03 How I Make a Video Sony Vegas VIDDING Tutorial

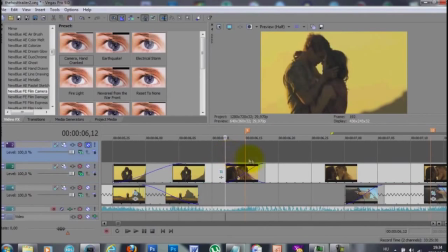I'm gonna make a copy of that clip,
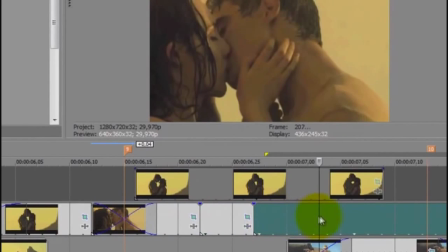and I'm gonna press S on the keyboard to split up both of these clips, and I'm doing this so that I can make the flashing images.
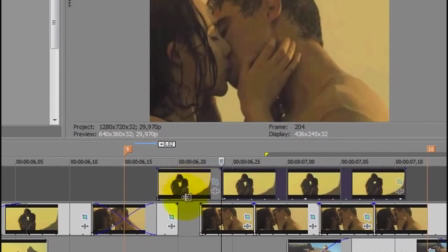So one clip is gonna be the zoomed in one, and the next is the zoomed out one,
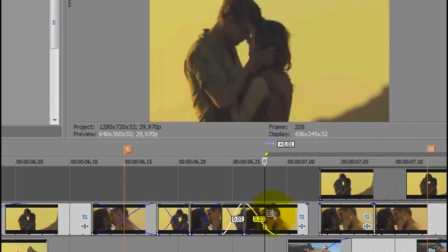and I'm just placing them right after the other, and that's gonna cause the images to change very quickly,
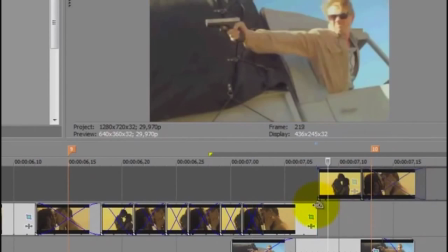and it's gonna be the flashing images.
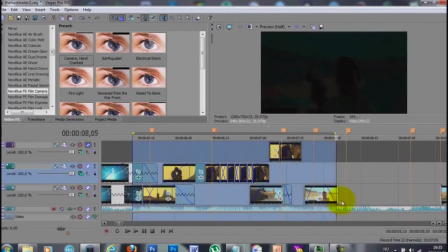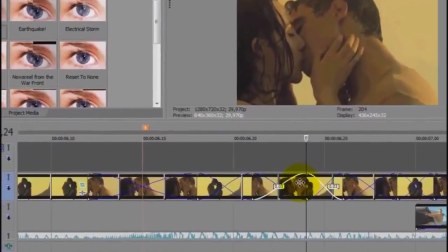But I want it to be more interesting, so I'm just right clicking on a clip and pressing video clip pan crop,
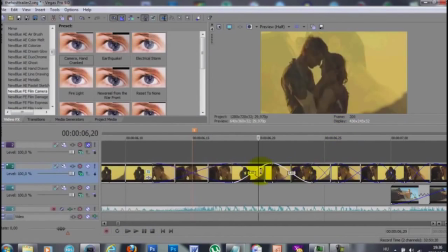and I'm gonna position them differently on each clip so it doesn't look like the same two clips are changing.
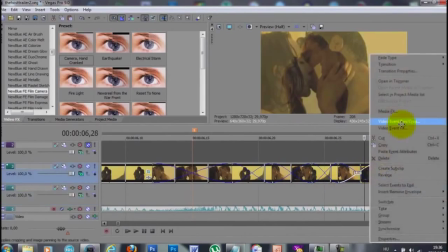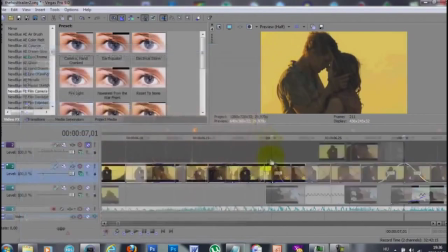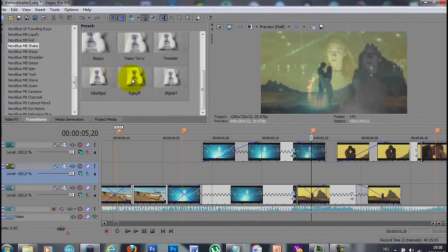Right now I'm adding a shake transition between the blue lights clip and the kiss clip, and you can see the settings to the shake effect right here.
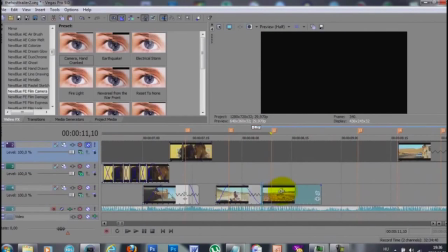For the car clip I edited very randomly.
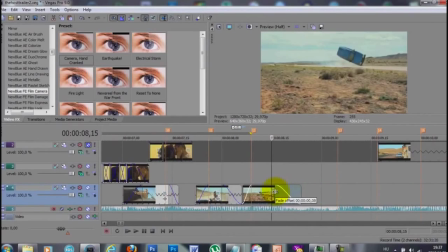You will see it right here. I just made a copy of the car clip,
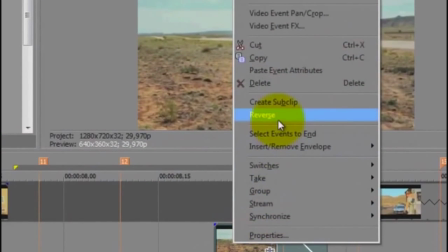and I'm gonna right click on it and click reverse, which is gonna play it back.
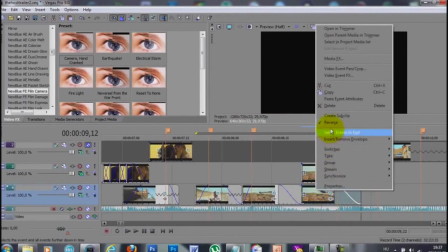and make another copy of that and unclick the reverse.
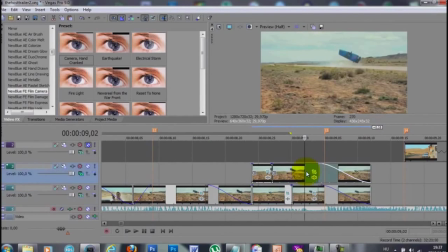And now I'm pressing S again on the keyboard and splitting the two clips at the very same point, and deleting a section from the top one and then deleting the next section from the bottom one, and then putting back together.
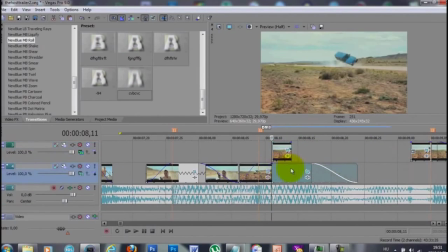And right here I'm moving the first section in the middle of the original car clip.
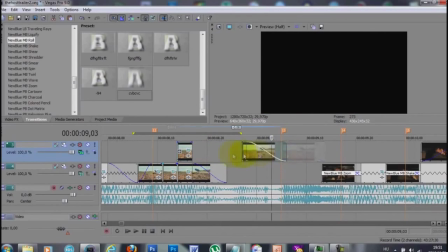So you can see it was very random, but sometimes it can look very cool if you play with reverse randomly.
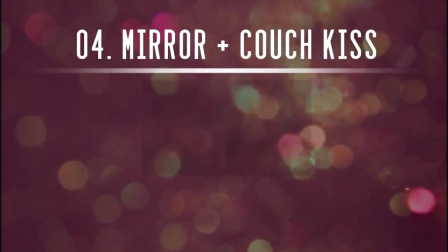Wipe my brow and I sweat my rust. I'm breathing in the chemicals.
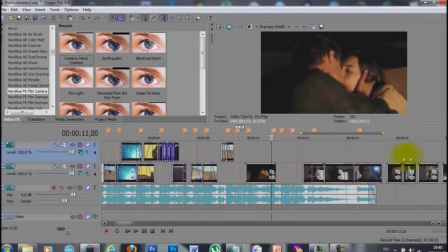For the couch kiss section, we are gonna need two clips,
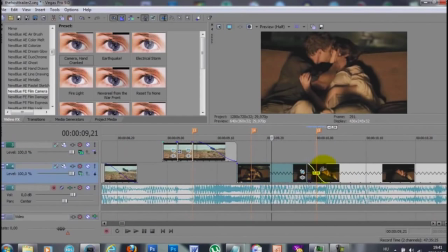and I'm positioning it right between the two markers right there.
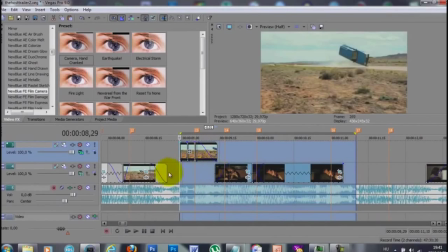And I needed to slow down the second clip to fit between the markers.
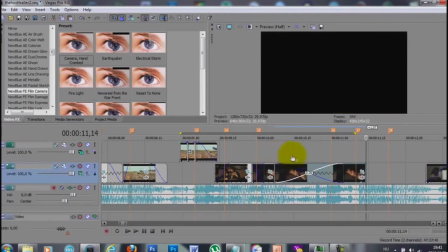I'm gonna make a copy of that clip and place it on the lighten
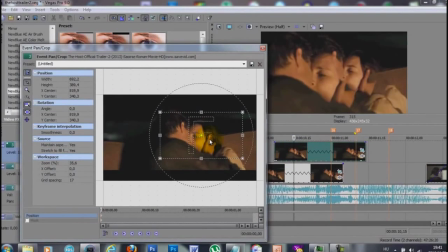track and position it so we can see both of the clips as we did before.
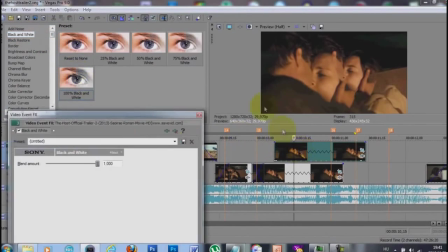And I'm just gonna do the same and add black and white, and also add
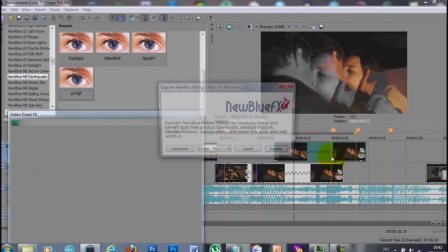the earthquake effect this time, and you can see the settings right there.
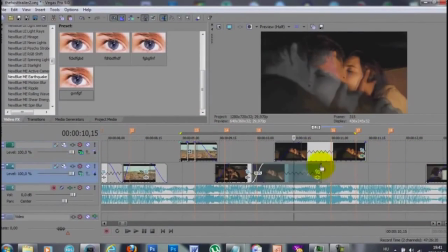And I'm gonna fade in and fade out both of the clips, and I'm gonna make the bottom clip disappear sooner,
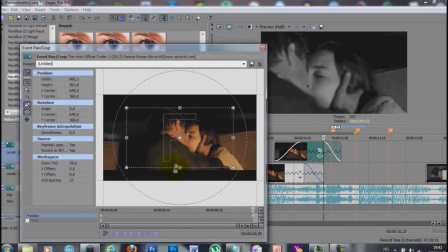and I'm also gonna make it zoom in towards the end, and I'm also gonna
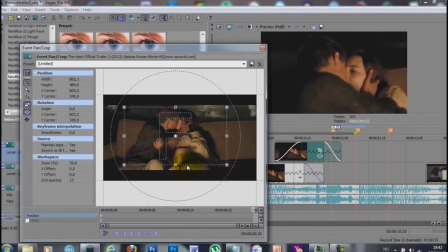make the first clip zoom in so it flows better.
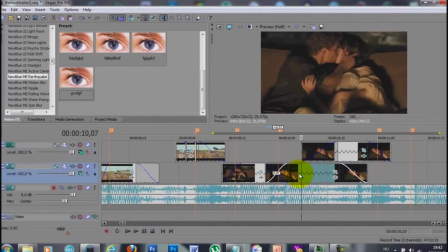I decided to also add the earthquake effect to the bottom clip,
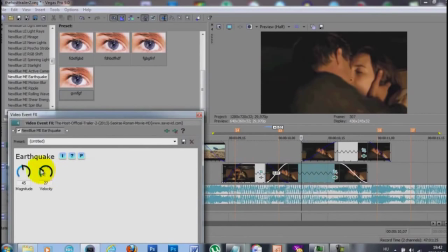but change the settings a little bit.
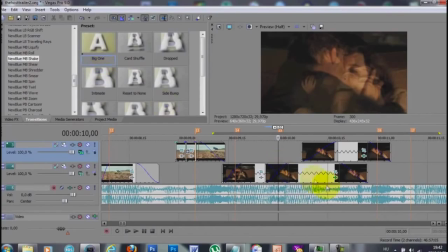And I'm gonna add a shake transition between the first and the second clip, so it's gonna shake on the beat.
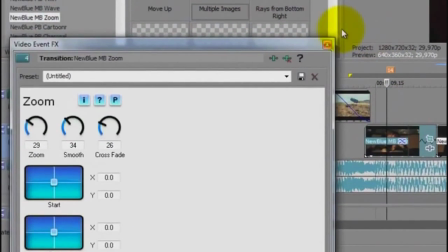And I'm also adding a multiply images zooming effect to the first clip.
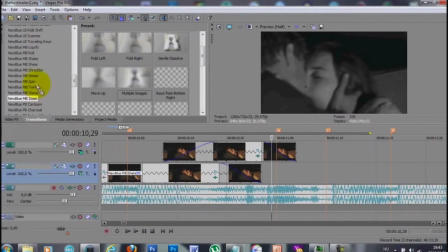And for fading out transitions, I'm gonna use a roll.
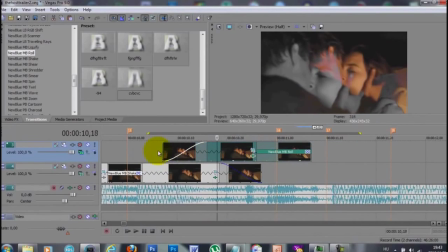And I'm slowing down the top clip so the transition fits better with the music.
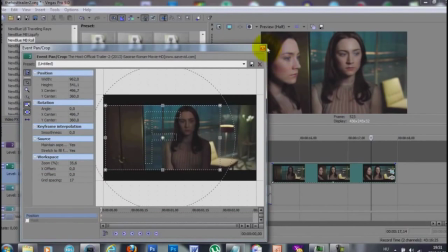With the mirror clip, I'm gonna position it to the left, and I'm gonna speed up the first part when she arrives to the mirror.
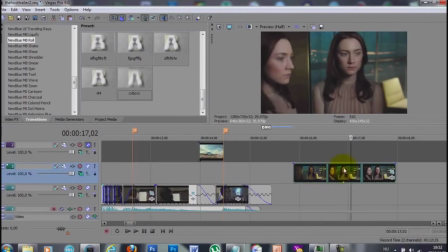And I'm gonna do that by splitting the clip when at the point when she arrives closer to the mirror,
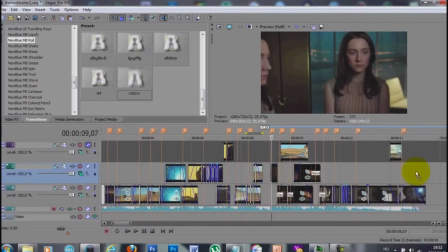and then speeding up the first part and then slowing down the second part, so it's gonna slow down right at the marker.
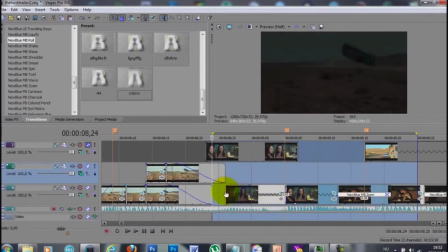I'm gonna fade in and fade out the clips, and I'm also gonna change the zooming effect so it's not that harsh.
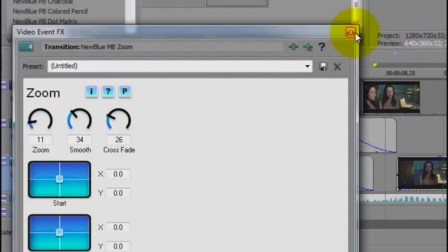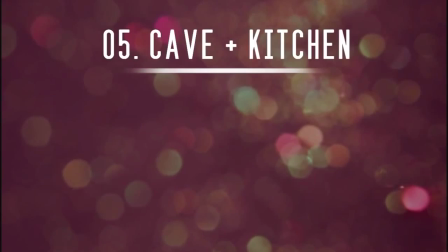Breathing in the chemicals.
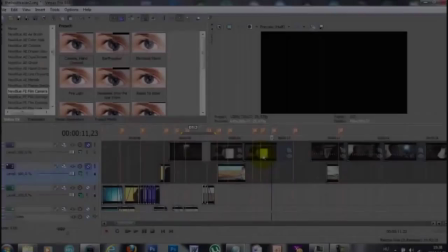I'm breaking in.
With the ending, I chose two clips.
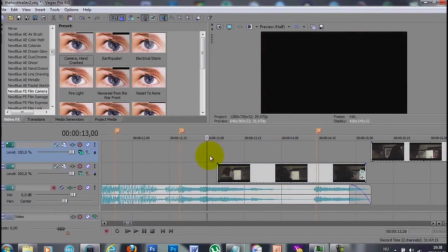One is when he grabs her in the kitchen, and it fits the music quite well in my opinion, so I just position it to the part where I want it to happen with the music.
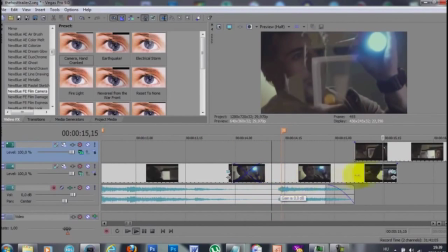And for the second clip, I chose the one with the flashlight, and I'm slowing down this clip as well,
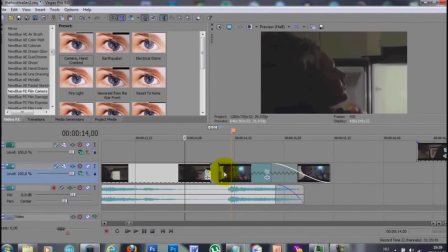and I'm gonna fade out the first one and fade in the next one,
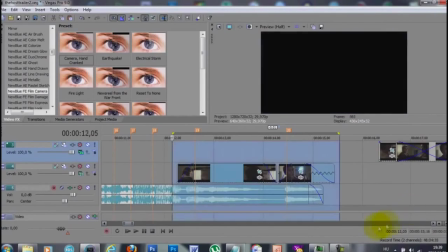so it goes to black right between them as the music goes quiet too.
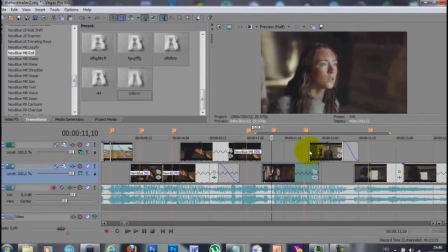For the cave part, I chose these two clips to change between the markers as well, but I felt like I needed something more for the last part of it, so I wanted to make the flashing images effect again.
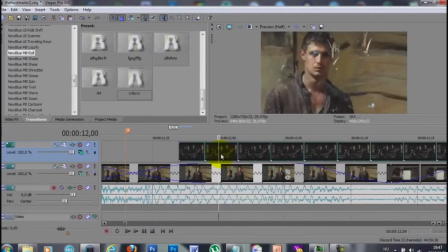So for that I chose a third clip, and I split it up into little parts,
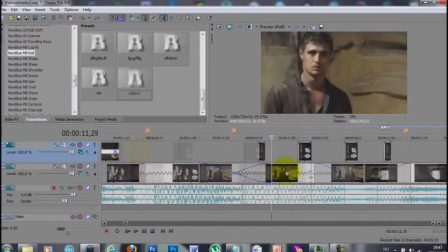and I split up the bottom clip as well into parts as we did before.
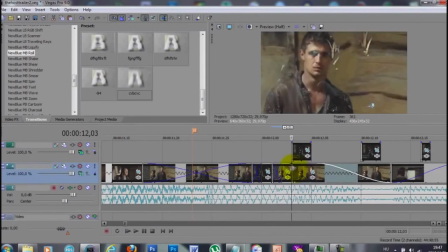The little clips are gonna alternate between these two clips,
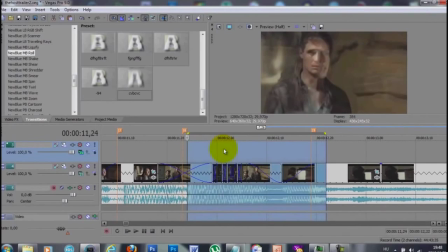and when I played it back I decided to end this sequence with the clip where you can see both of them.
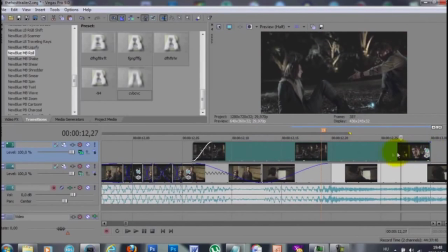so I'd made a copy of one of the little clips and made it longer and positioned it to the very end of that.
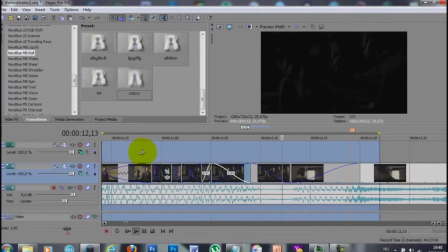And for this part I'm gonna adjust the clips to fit the music better.
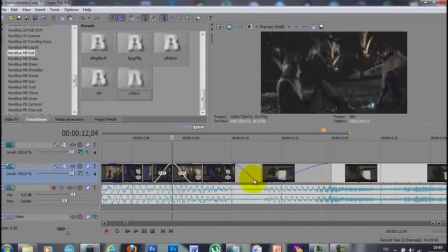And as we did before,
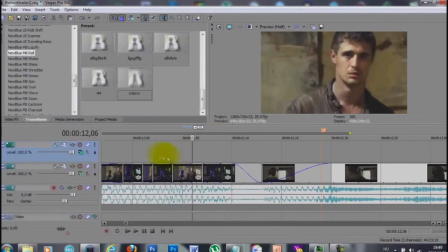I'm pan cropping all these clips so it doesn't look like two clips changing the whole time.
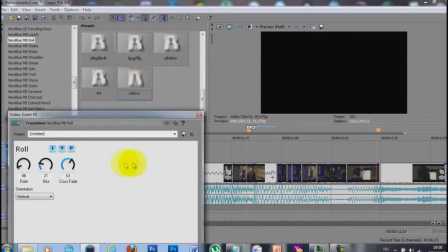I'm gonna add the roll transition to the very first clip again,
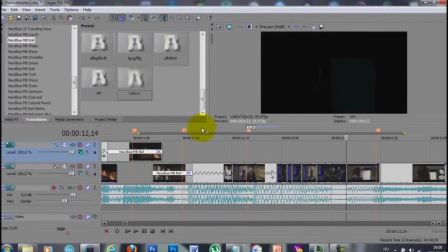since the clip before it ends with the roll transition as well. And this is it.